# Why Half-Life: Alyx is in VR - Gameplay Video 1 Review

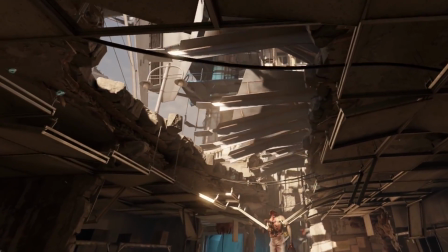0:00 A few weeks before the release of Half-Life Alyx, Valve released 3 clips which do an amazing job of showcasing the gameplay of their flagship VR game.
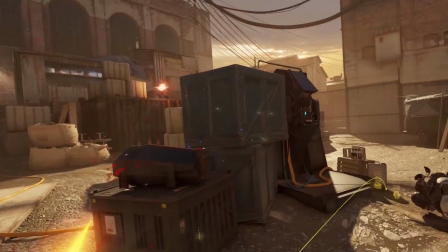0:07 I'm going to break down what makes these gameplay clips so successful and how you can apply these techniques to your own game.
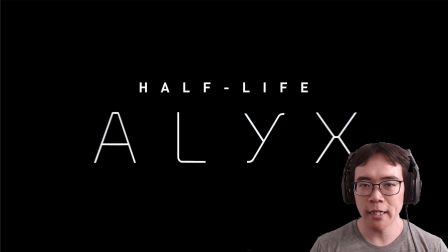0:13 Alright, so I'm just going to walk through each of these gameplay clips and explain why I think they included each little moment inside of them, because even though these aren't edited trailers, I think that there's still a pacing to them that is really good and creates some sort of dramatic tension and a
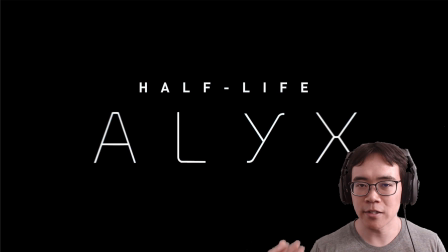0:32 sense of a beginning, middle, and end that I think is also applicable to trailers and also to gameplay clips. Now, I'm not going to be watching these in real time. I'm definitely going to be starting and stopping a whole lot just to explain things so that you can see them, and probably marking up the screen here and there so then that I can draw your attention to the right things.
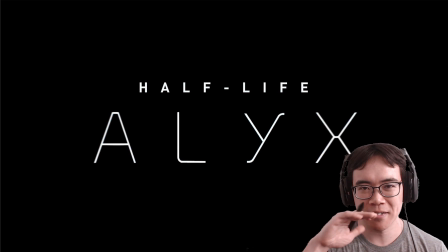0:52 So if you're just looking for a straight, quick reaction video, this is not that.
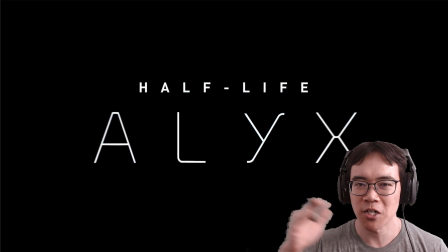0:57 You can watch plenty of other YouTube videos out there, people just watching in real time and talking about it, but that's not the way I do things.
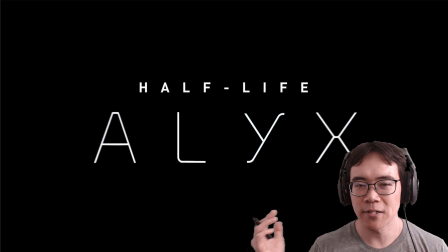1:04 I just really want to frame by frame in some cases and just explain what's going on. So let's dive right in.
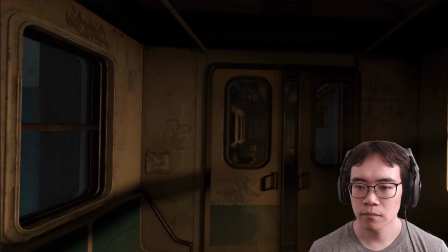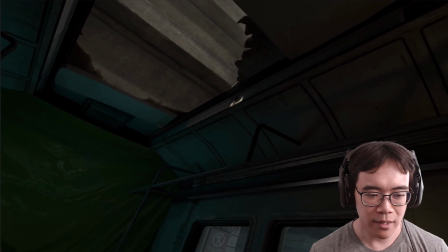1:19 Okay, right here, this is a really small thing,
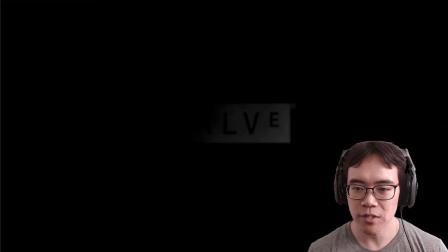1:22 but so they're looking around the subway environment, and then they look up.
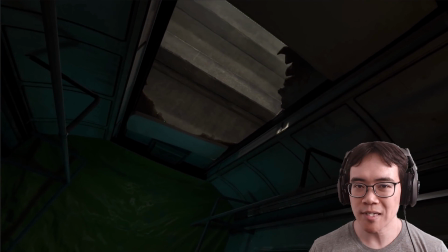1:28 I've heard from a lot of level designers for first-person games is that the player never looks up in a first-person game, so you shouldn't count on them doing that. Like, if you have some very pertinent information, like even if it's this giant neon sign, I mean,
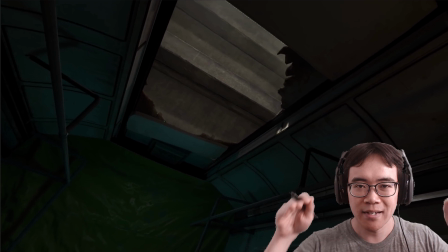1:43 it might have to be a giant neon sign for them to see it, because just everyone's vision is laser focused ahead.
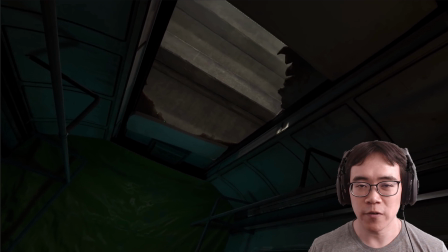1:49 Whereas in VR, if the environment especially is very pretty, like it is in here, you're really gonna just want to look everywhere. And a big part of what they're trying to do with these gameplay clips is distinguish and differentiate what makes Half-Life Alyx so different from a traditional keyboard and mouse or gamepad game.
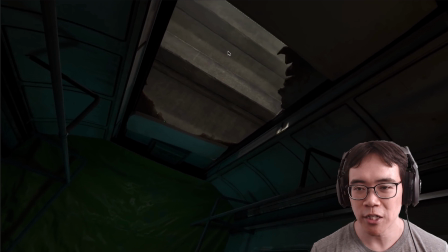2:09 And I don't know if this is what they're doing here, but I think just by, looking at this
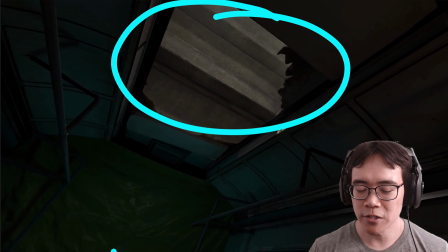2:15 this hole in the ceiling here, they're just saying, hey, this is a game where you're going to want to look up.
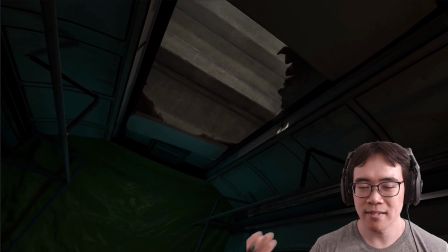2:22 There's some verticality to this whole thing, which that's a thing that I think is pretty different from traditional games.
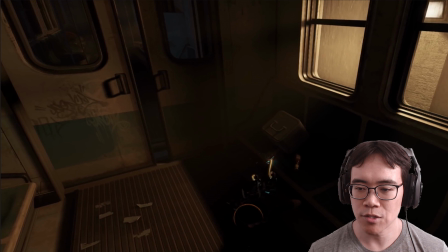2:34 Here we go. Another thing I want to call attention to is just the capture artists and their performance in these gameplay clips, because they do a really, really good job of playing to the camera.
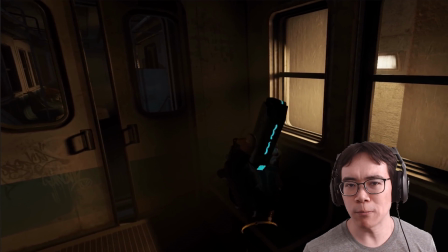2:48 People say all the time that they want, raw gameplay, totally unbroken raw, no editing or anything like that. I want it raw. But if that's what they want, this is not what they're actually getting here,
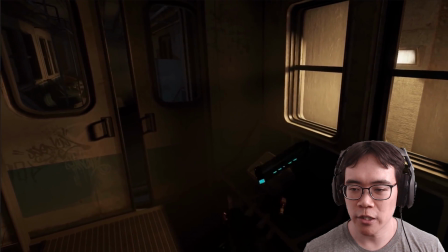3:03 because they're really doing a good job of just making things very clear.
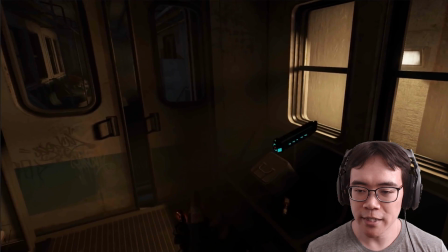3:07 So, they use the gravity gloves to yank this magazine,
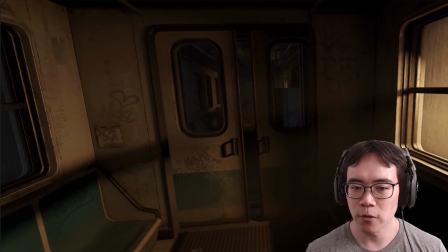3:11 and then they just hold it in the center of the screen for a little bit before just kind of gets stowed away in their inventory.
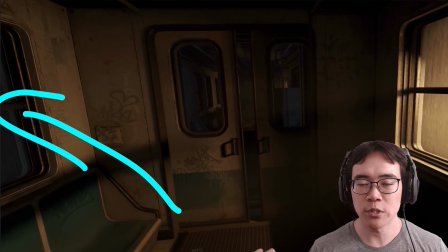3:19 Whereas I'm sure the person who's doing the performance for this is a really good Half-Life Alyx player, so they could have just gone yank and then toss it away right away without even looking at it. But they're doing a lot of this for the sake of the audience, so they can see, that was the gun magazine.
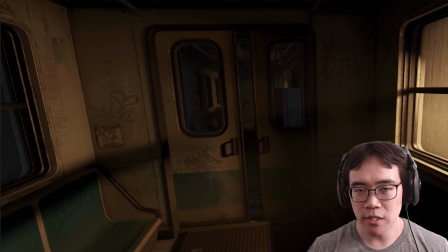3:37 And then it just makes things much more clear, so then that we can really, really soak in the information, because that's what they really want you to do with these gameplay clips. Just get a good idea of how this game plays, what you're doing in it, how you're interacting with it, what you're interacting with.
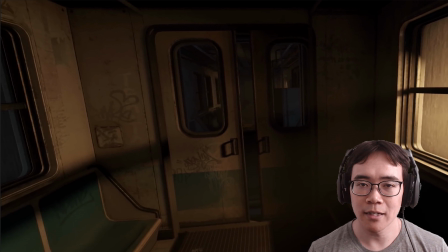3:54 And if they did everything too fast, then it would just not be as successful. We're almost there.
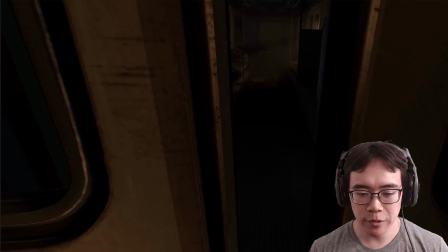4:02 Okay, so this is a really, really small moment, but it says a lot.
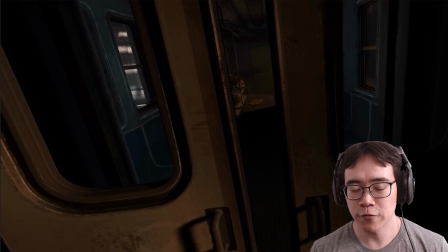4:06 So again, they're trying to differentiate from traditional non-VR games.
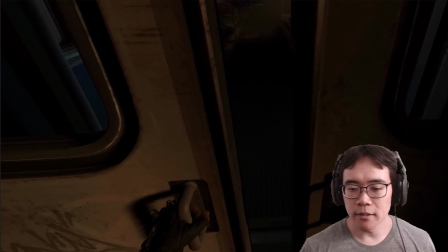4:12 And one of the things that you can do in VR is, use 2 hands simultaneously. If this were a non-VR game, this sort of moment of opening these doors would have to be this custom animated thing where,
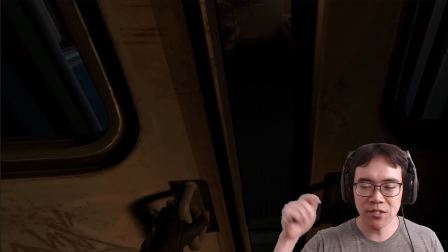4:27 whenever there are this particular set of doors, you press a button and then you open the door and it plays the exact same animation every single time.
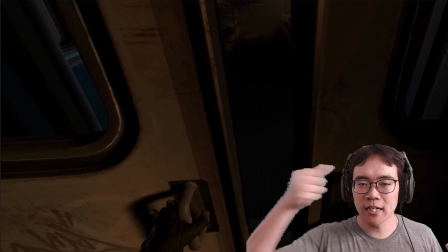4:36 But here, they could have used one hand at a time. They could have used one hand for both doors, but they decided to use both.
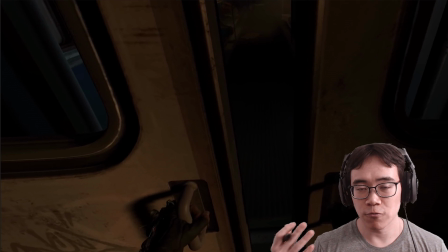4:44 And this really just makes this feel much more real and just natural to just what you would do in real life.
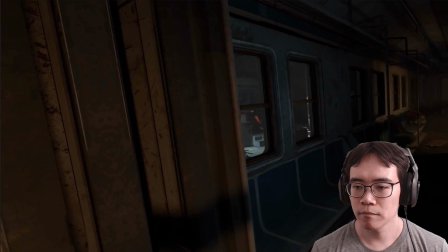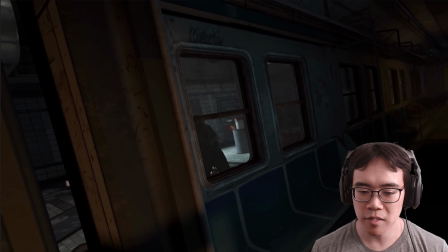4:59 And see, again, just small little performance things here just to make things a little bit cooler.
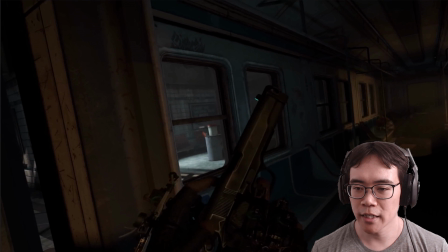5:05 So they load their gun, and then they just wait a little bit,
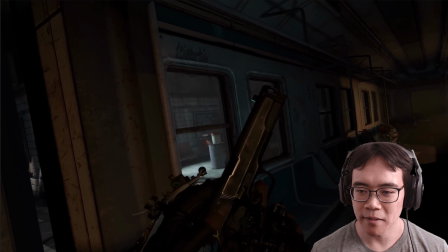5:10 and they really milk this moment of cocking the gun, as we've seen so many times in movies.
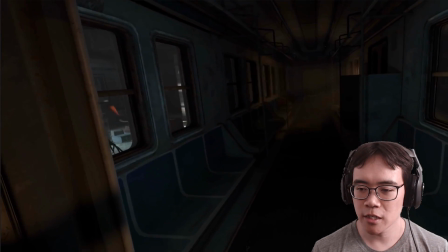5:22 Okay, and so here, again, they're performing for the camera.
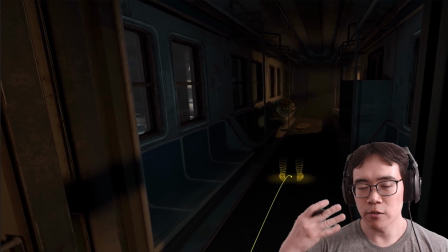5:25 They're making everything really, slower than it would be if they're actually playing like for real. So for example, here, you can see this teleport UI here, which, I mean, they could have just tapped the thumbstick controller a little bit and just moved instantly,
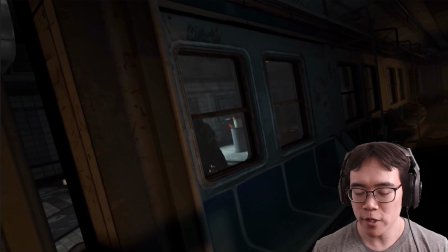5:45 but instead they really deliberately throwing it out here,
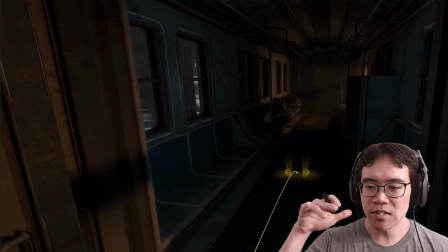5:50 showing, okay, you can see these digital feet here,
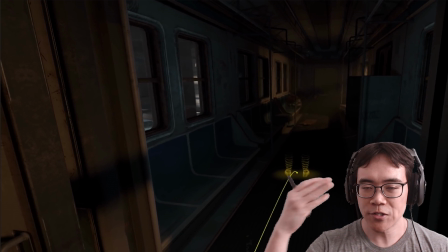5:55 and then as soon as we're really soaking that in, then they teleport, rather than just saying, boop, teleport.
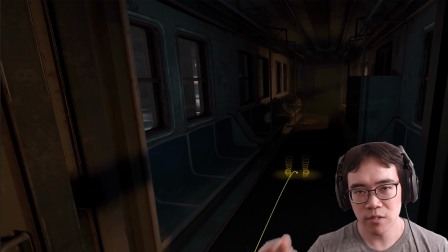6:01 Again, just makes things very clear.
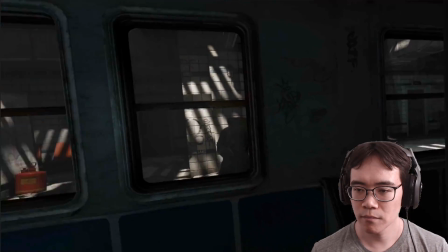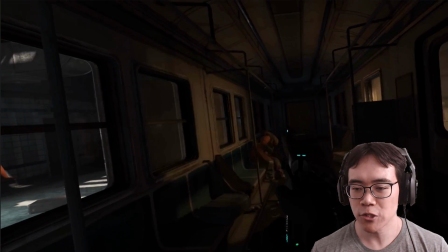6:12 And see, again, they're really performing. They're trying to really embody Alyx in this gameplay clip.
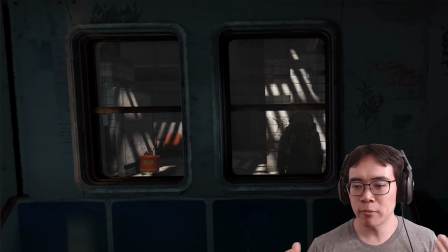6:17 They're not, like, when I'm looking at this gameplay clip, even though I'm thinking about the capture artist behind this, I'm also just thinking about what acting choices that they're making.
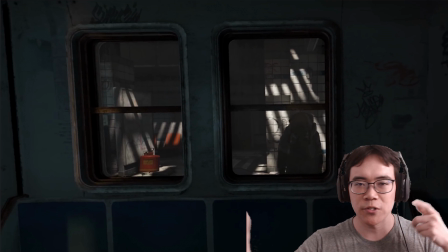6:29 Person just playing on their VR headset at home, they're going to be doing all sorts of weird things, because people, when they play games, they do things like jump up on the tables or whatever, and they goof around. But here, they're embodying the character, so when the zombie comes through the glass, they go, whoa!
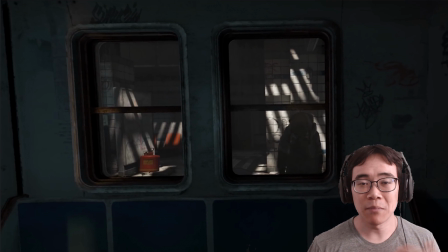6:45 Which you probably wouldn't do when you're actually playing the game. I mean, maybe you want to do it for an audience because you're on Twitch or something like that, or making a YouTube video, but you're probably just going to be like, oh, okay, zombies in my face, but you're not going to do the full, like, whoa, you scared me.
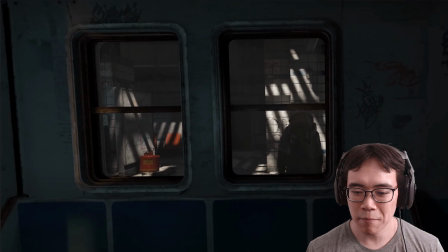7:01 But they're doing that just to make the moment feel a bit more authentic, and just make it a little bit more cinematic, because it's just embodying the character rather than being like, a gamer at home.
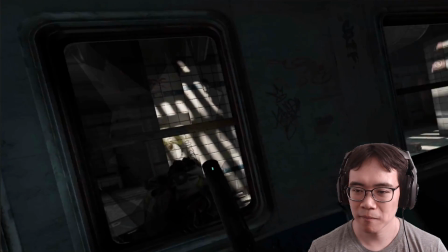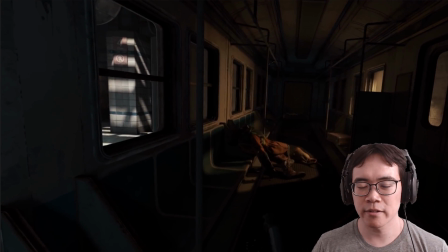7:22 And then here they sort of take a breath here, because they just had this encounter with these two zombies, and the people watching it probably very much enjoyed watching that. And before they want to move on to the next thing, they're just pacing it out a little bit.
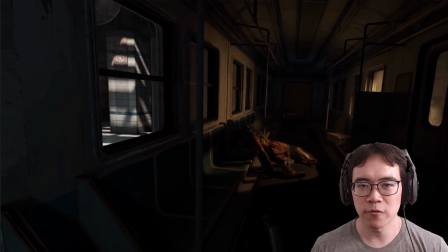7:40 Let them take just a few breaths before moving on to the next thing. It's sort of like if you think about sitcoms on TV, where the actors are waiting for the audience to finish laughing before they move on to the next thing.
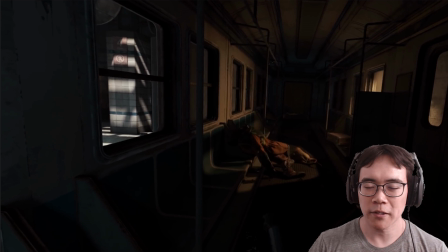7:53 I think sort of same energy here, where they're like, okay, we'll give the audience a little bit, and then we'll move on to the next thing. If you think about the peaks and valleys of like pacing for like a trailer or pretty much anything, it got really intense, and then, okay, we're going to take a breath before we're going to build up to the next thing.